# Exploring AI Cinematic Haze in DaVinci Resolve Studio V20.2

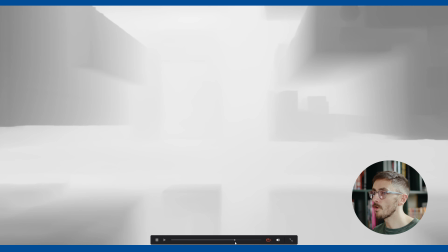The skyscrapers are appearing gray, moving gray towards black, moving towards the camera,
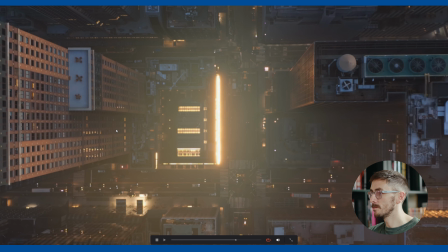leaving the street level covered in haze,
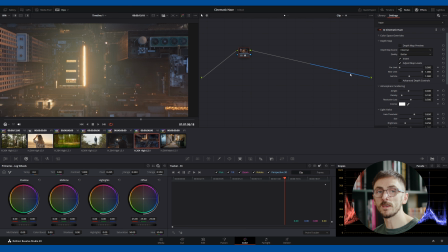kind of like the premise of the Spider-Man game on the PlayStation 1. I don't know if you've ever played that. Yeah, I really like this. No nerds. Okay, so we've got this clip now.
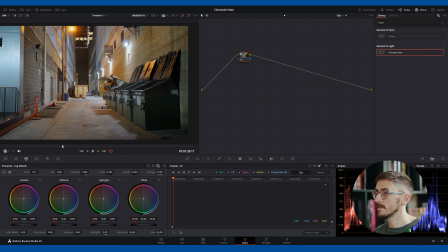It's an alleyway at night, no movement other than no shadows. Let's see how this looks. You know, I have to say, in this instance, I'm not overly sold.
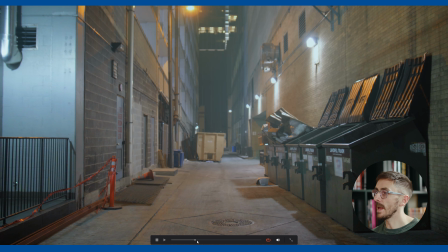I don't think that the haze really is pulling off here. So I think in this instance, this is where we'd want to look at incorporating a 2D overlay to kind of really sell the effect. Okay, so let's have a look at how we can use a traditional 2D asset like a fog overlay when the Cinematic Haze tool is just falling short ever so slightly.
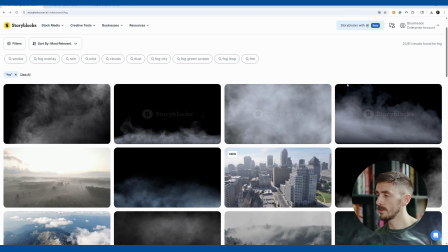So here I'm on the Storyblocks library. There's a vast array of different fog overlays, and typically you're going to want to look for one where,
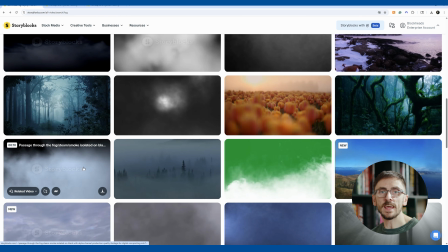one, it's flowing naturally, but secondly, it's already in its state of flow and hasn't just started its generation.
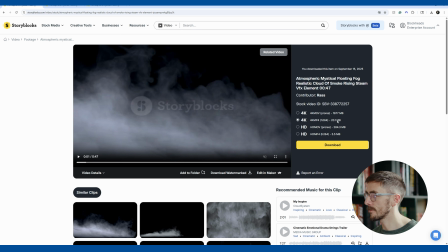So this one I think is going to work for me. So I'm going to download this and bring it into DaVinci Resolve.
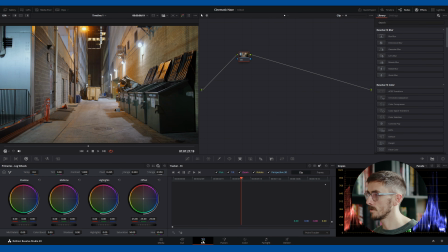I have cleared the haze from this at the moment. I'm going to put this on after we've adjusted the haze overlay.
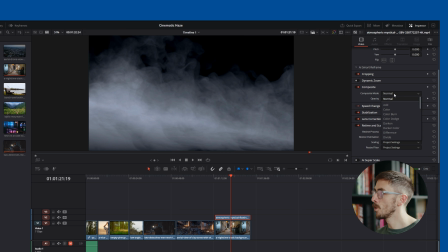Let's just increase the zoom ever so slightly. For the composite mode, typically for a fog overlay, we're looking at screen.
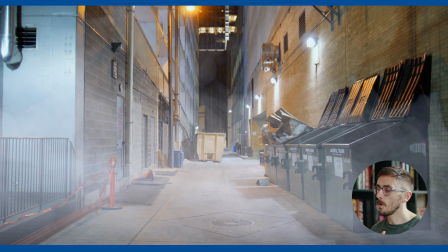Let me click play. And, you know, off the bat, there's that element of realism that's just missing.
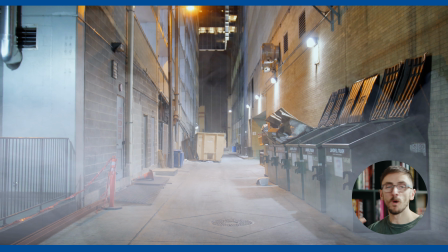I often find the fog overlays, they're great for motion design, they're great for titles, but when it comes to trying to recreate real looking foggy and misty environments, where they fall short is now where the haze tool has its strengths.
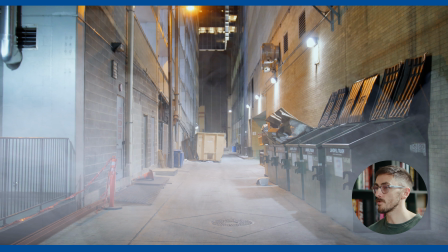It's with the loss of clarity, the reduction of saturation, how the fog interacts with the lights themselves.
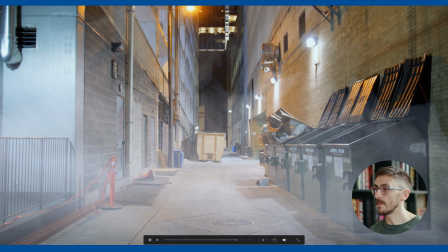This is where we can now incorporate the best of both worlds.
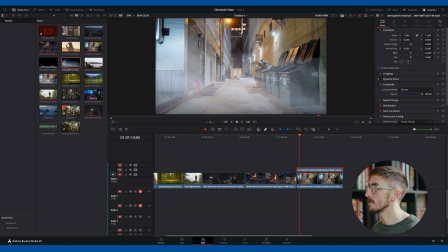I'm just going to change the picture of this fog so it's kind of bending inward a little bit more, so we start to see some of the fog moving more down the sequence, but that's looking okay.
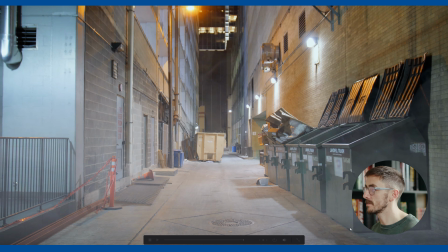And then I'm just going to drop the opacity to around about 60%. Okay, so we've got that mist moving.
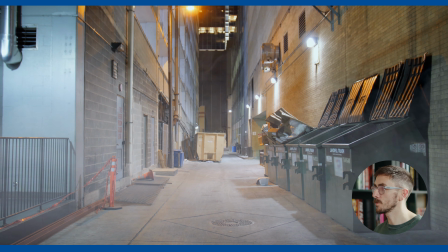This, in my opinion, is looking a lot more realistic, especially with some of the wisps that we can see in the sky.
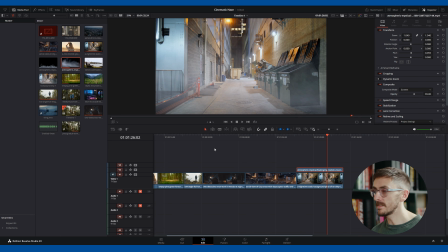But again, it's missing that final touch, right?
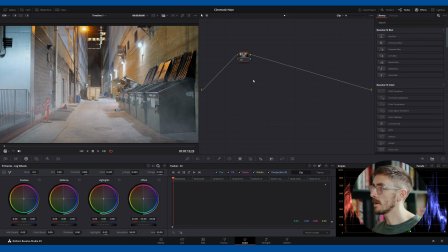So let's click the alleyway media clip and go into Resolve, color page, and type in haze. And I think what I want to do is really focus on these lights to help sell the effect.
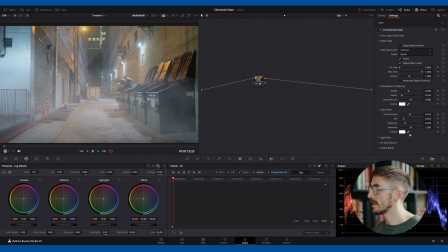So we're going to start messing around with the light halo parameters and try and get that nice ambient glow that you find in foggy situations. Kind of like that. I am also going to enable the light rays here and change it to from a location. I'm going to pinpoint the angle
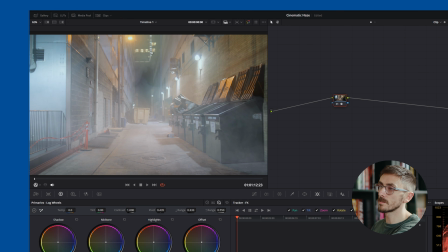up here on this light, but you should see that it's not just this light that's adjusting or generating light rays. It's every light within the environment, but this is sort of the source of the angle.
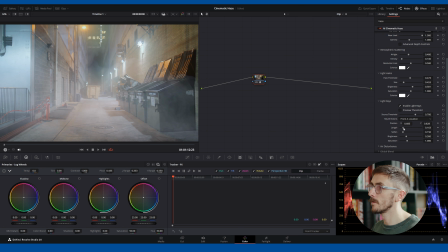And then I'm just going to change the softness ever so slightly. Let's knock this on and off. Okay, and then I'm going to go down to air disturbance.
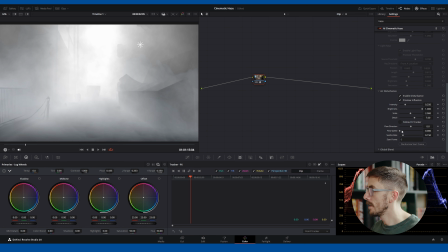Let's preview this. Let's go to the very first keyframe. Oh, it kind of looks like Silent Hill to a degree there. Set a keyframe, go all the way through, have the flow speed change throughout, so we've got this move in as well, if the computer wants to process it.